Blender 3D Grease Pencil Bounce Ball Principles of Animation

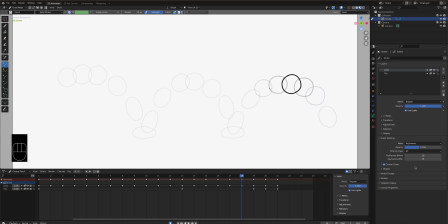[4:09]
We are like on the squash, we are changing
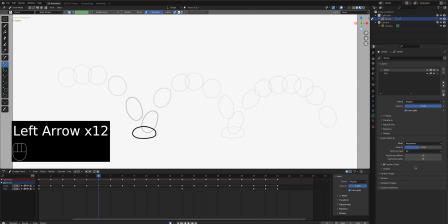[4:15]
the volume, but we're changing the shape, but we're keeping the volume. Okay, so solid drawing is we're being consistent with the circle here or with a ball.
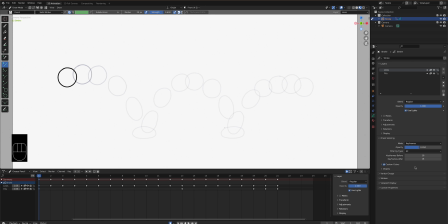[4:27]
Okay, I try. But this is from a very old study from Preston Blair, and this is something that kind of like you just memorize. You just kind of keep adding, and you try to keep your ball the same size when it's a circle shape.
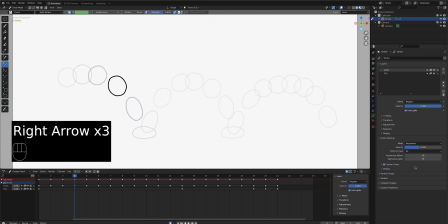[4:46]
Okay, and then down here on frame 4, and I'm animating in ones here.
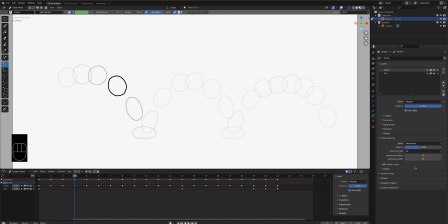[4:51]
In class we animate in twos because it's a lot simpler to kind of demo it here if it's just one frame at a time. But we could space it out into twos. Okay, so here on frame 4, I'm starting to kind of change the shape already.
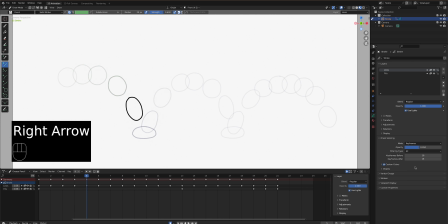[5:08]
It's trying to kind of stretch it just by a bit. Okay, frame 5 and 7, they're really stretched right here. So there's some exaggeration, principles of animation right there. Okay, and we have our squash in, squash out principle right here.
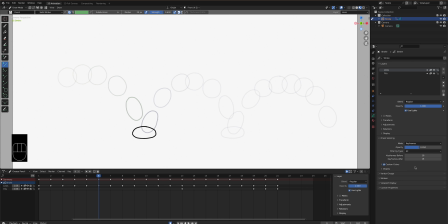[5:23]
We didn't have our squash out, like we didn't create it into a full ball, but you get the point right there.
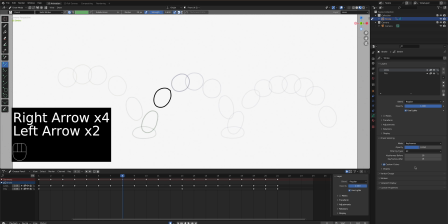[5:31]
Okay, so 6, and then right here goes up, and then I'm trying to keep the shape kind of consistent. Okay, it's not perfect, but that's how you get that kind of hand-drawn look.
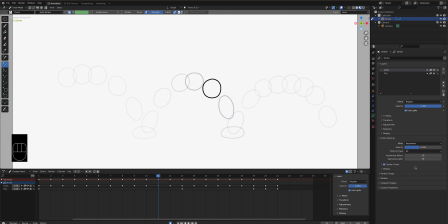[5:43]
So this is all hand-drawn, and your homework will be hand-drawn.
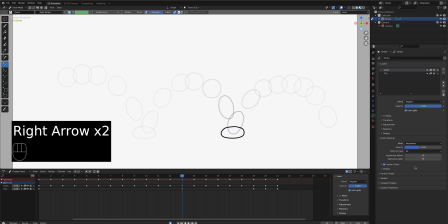[5:48]
Stretch right there, it lands right here, squashes, goes back in shape. Stretches on its recoil, going up, and then here starting to kind of the spacing, it's bunch up a bit because it's starting to slow down, it's losing energy.
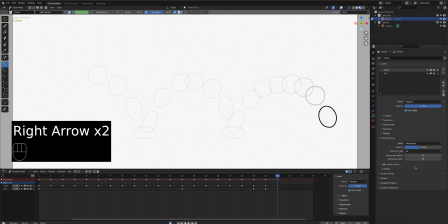[6:03]
And then one last kind of stretch, but not too stretchy as the other one. Okay, so solid drawing, we want to maintain the shape.
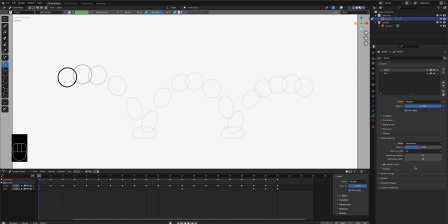[6:16]
Okay, so I'm looking for the exercise right, or your homework is that you keep that shape consistent when it's not being exaggerated. So that's our solid drawing 1. Okay, solid drawing 2 is when we stretch it.
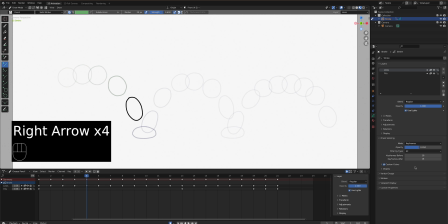[6:30]
We want to keep the volume,
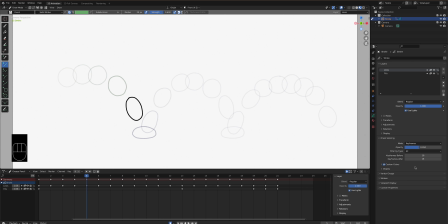[6:32]
so you don't want to make this as the same kind of radius or diameter as the ball, the original round shape, and when you stretch it, because otherwise it'll get kind of huge. So you want to squish it a little bit and then stretch it.
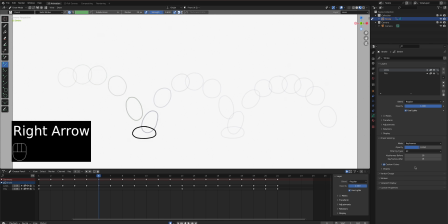[6:48]
Okay, same thing when it's down here. Okay, you don't want to be squashing this, just
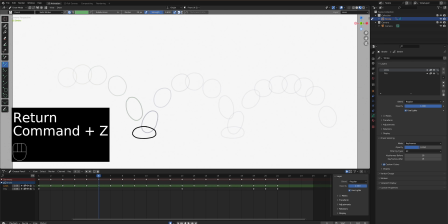[6:58]
wrong tool, one sec. Okay, you don't want to be squashing it where
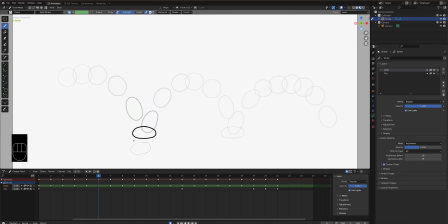[7:08]
you're just squashing it like so, same diameter as that. Okay, you want to make it wide. You want it to stretch from side to side, hence you're keeping the volume.
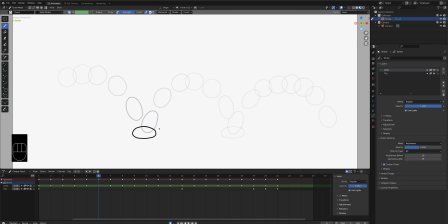[7:23]
Okay, so for solid drawing, we're looking for that. So you want to imagine if you squash this ball and it's squashable like so. Okay, that the when you squash it from the top going down,
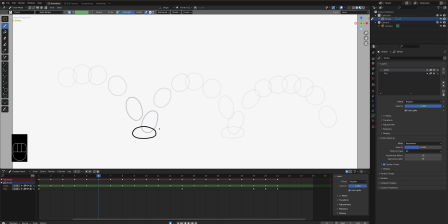[7:37]
all that volume would stretch from the sides. Okay, if this is 3D, front and back as well. So that's our number 2 in solid drawing that we're looking for. Okay, so keeping the shape and then keeping the volume is next.
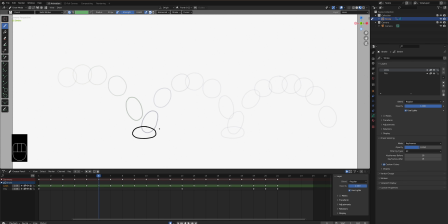[7:55]
All right, so the next principle is timing. Timing here will very similar to what we talked about last week with straight ahead and follow through. Okay, post to post, sorry, straight ahead and post to post.